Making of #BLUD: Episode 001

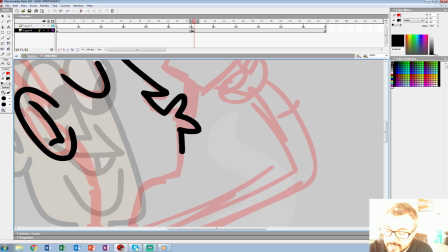(20:34)
Yeah, we kind of, you know, we based it off the Cartoon Network kind of 90s thing, so it's a kind of an amalgamation.
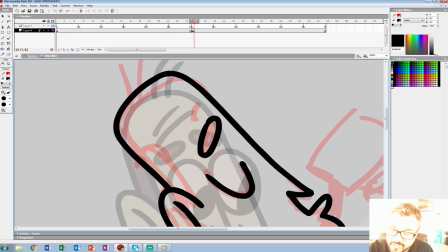(20:40)
I mean, I'll draw all the characters. But it's very, it pays an homage to all those things, and it has a tad of Samurai Jack in it, I think, when we get,
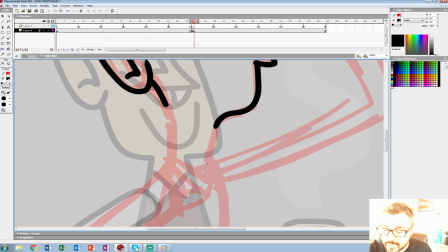(20:53)
into the nitty-gritty, especially the monsters are super Samurai Jack.
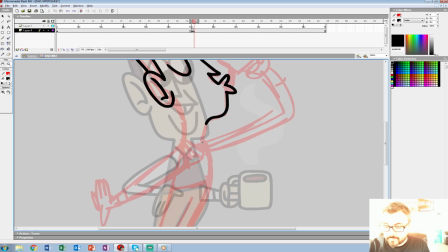(20:59)
I'll bring up a monster file of these thing called the Shadows.
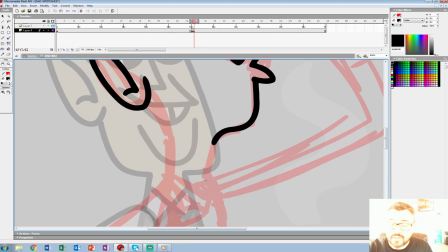(21:05)
Now, I'm going to separate the arm here because we might want to play with the arm a little.
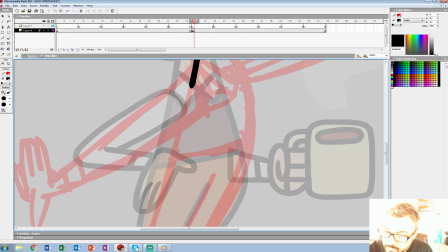(21:10)
So these are going to be the layers we talk about that Lawrence brought up, actually.
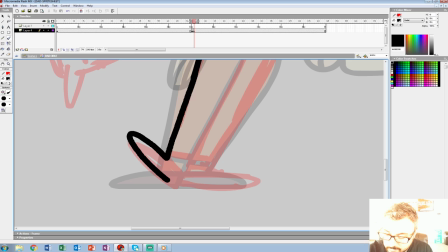(21:17)
But the rest of it can kind of be in one. I'll probably separate the coffee too, just so in case that's a little off model.
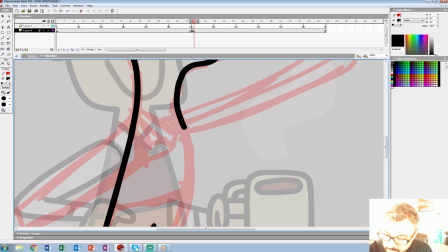(21:24)
Then we have the foot here. Can add some shadow. A little bit of dimension.
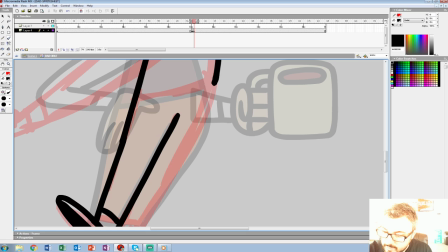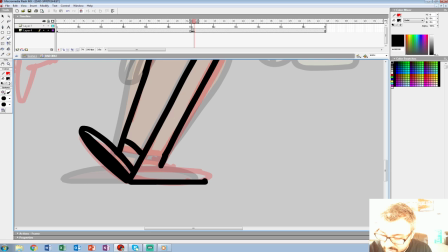(21:36)
Now I changed the volume of him a little bit, just so, because he's anticing to take a sip.
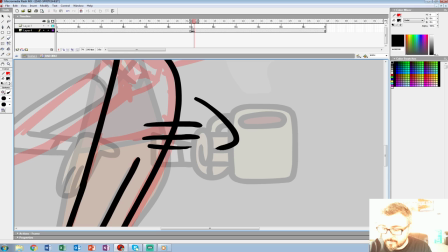(21:42)
So when he swallows the coffee, we'll bring the belly down here. We'll push that out later.
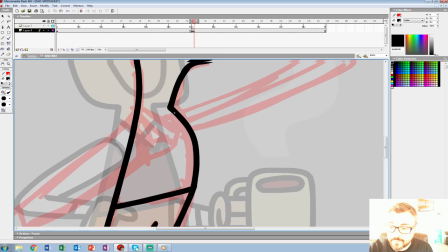(21:48)
But right now we're just working on that first pose.
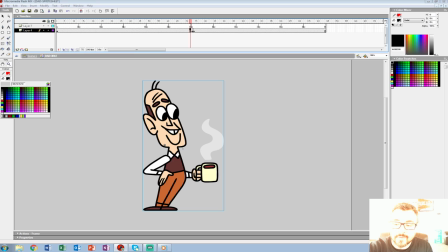(21:56)
Alright. And you see, it's fairly quick when you do it this small. The talking scenes take a little longer because they're a lot bigger, just in size, of the file.
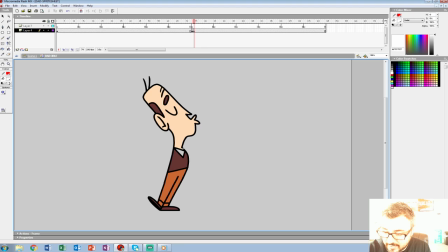(22:13)
And we're using the same line weight, so it's a lot closer up than, say, that one. Okay. I'll group that, because you can group in MX, unlike Animate, where they botched that one.
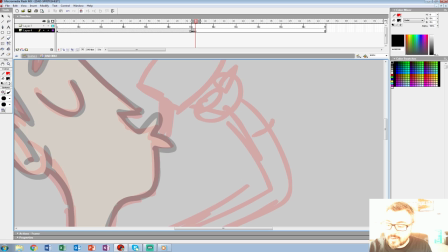(22:26)
And don't worry, I've done my share of yelling at Animate, so they're not off the hook.
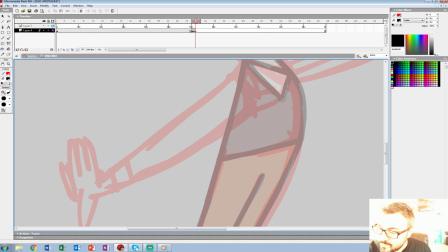(22:31)
All right, I'm going to rough out... Okay, we could do this arm.
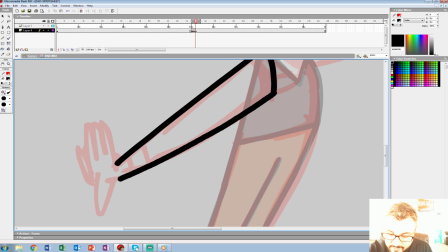(22:40)
Yeah, we were on the phone with Animate yesterday, trying my nicest to be polite, but I was finding issues with the job we were working on,
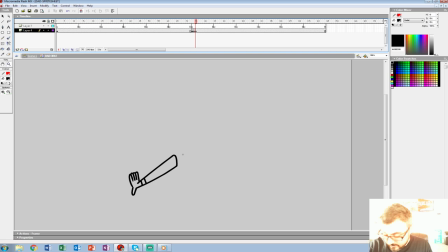(22:51)
where the screen would just black out on us for apparently no reason.
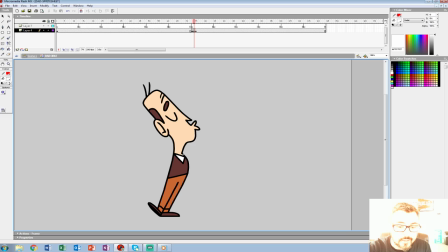(22:57)
So, they didn't provide us with an answer, which, not shocking, but we're still renting it, so I guess the joke's on us.
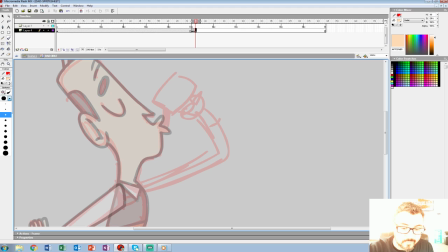(23:10)
All right, now I'm going to rough out this arm because that was a kind of a hatchet job I did here. Excuse me.
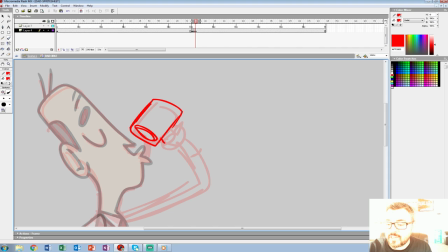(23:20)
All right. So a lot of those UPA kind of cartoons, we do flat surfaces here.
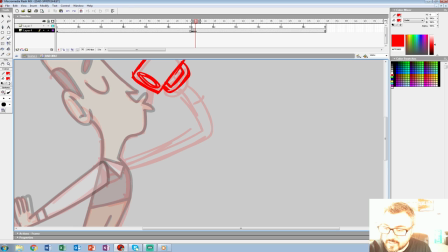(23:26)
We can round off, and you'll notice the volume of things sort of change a lot. So we'll get the hand in there. I also change the hand size a lot depending on what has to happen. I'll open up the Becky files again, but you'll see her fists get huge at some points.
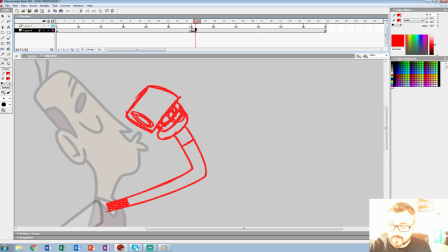(23:46)
Can even add a little shadow there to make it look a little more dimensional. All right.
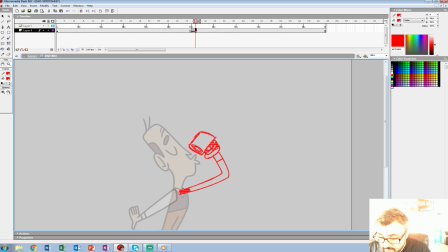(23:52)
Lord says the black screen's happening to him on Photoshop and.
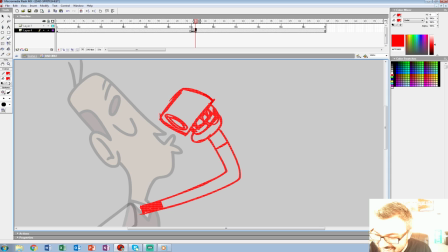(23:56)
It happens in all Adobe products. Oh. I might be. Well, it's good to be consistent, I guess.
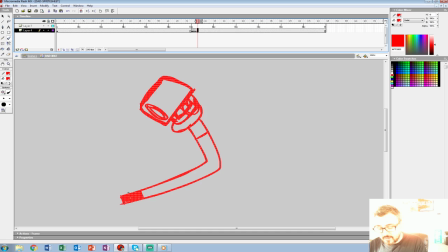(24:02)
I wonder if it's a Windows 7. We use Windows 7, and it's because we're using MX,
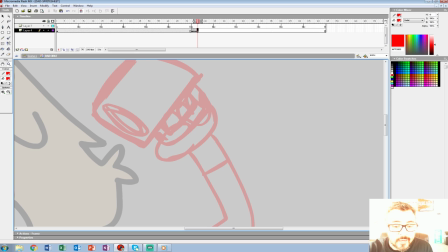(24:07)
but I've heard a lot of people use Windows 7 because Windows decided to get cute and act a little like Adobe, where they try to rent you stuff. And we rent the studio, we don't need to rent the programs, too.
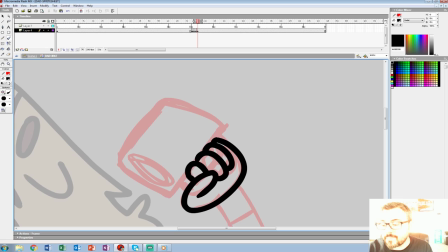(24:24)
Alright. Ivan asked, are we hiring? Right now it's just us two.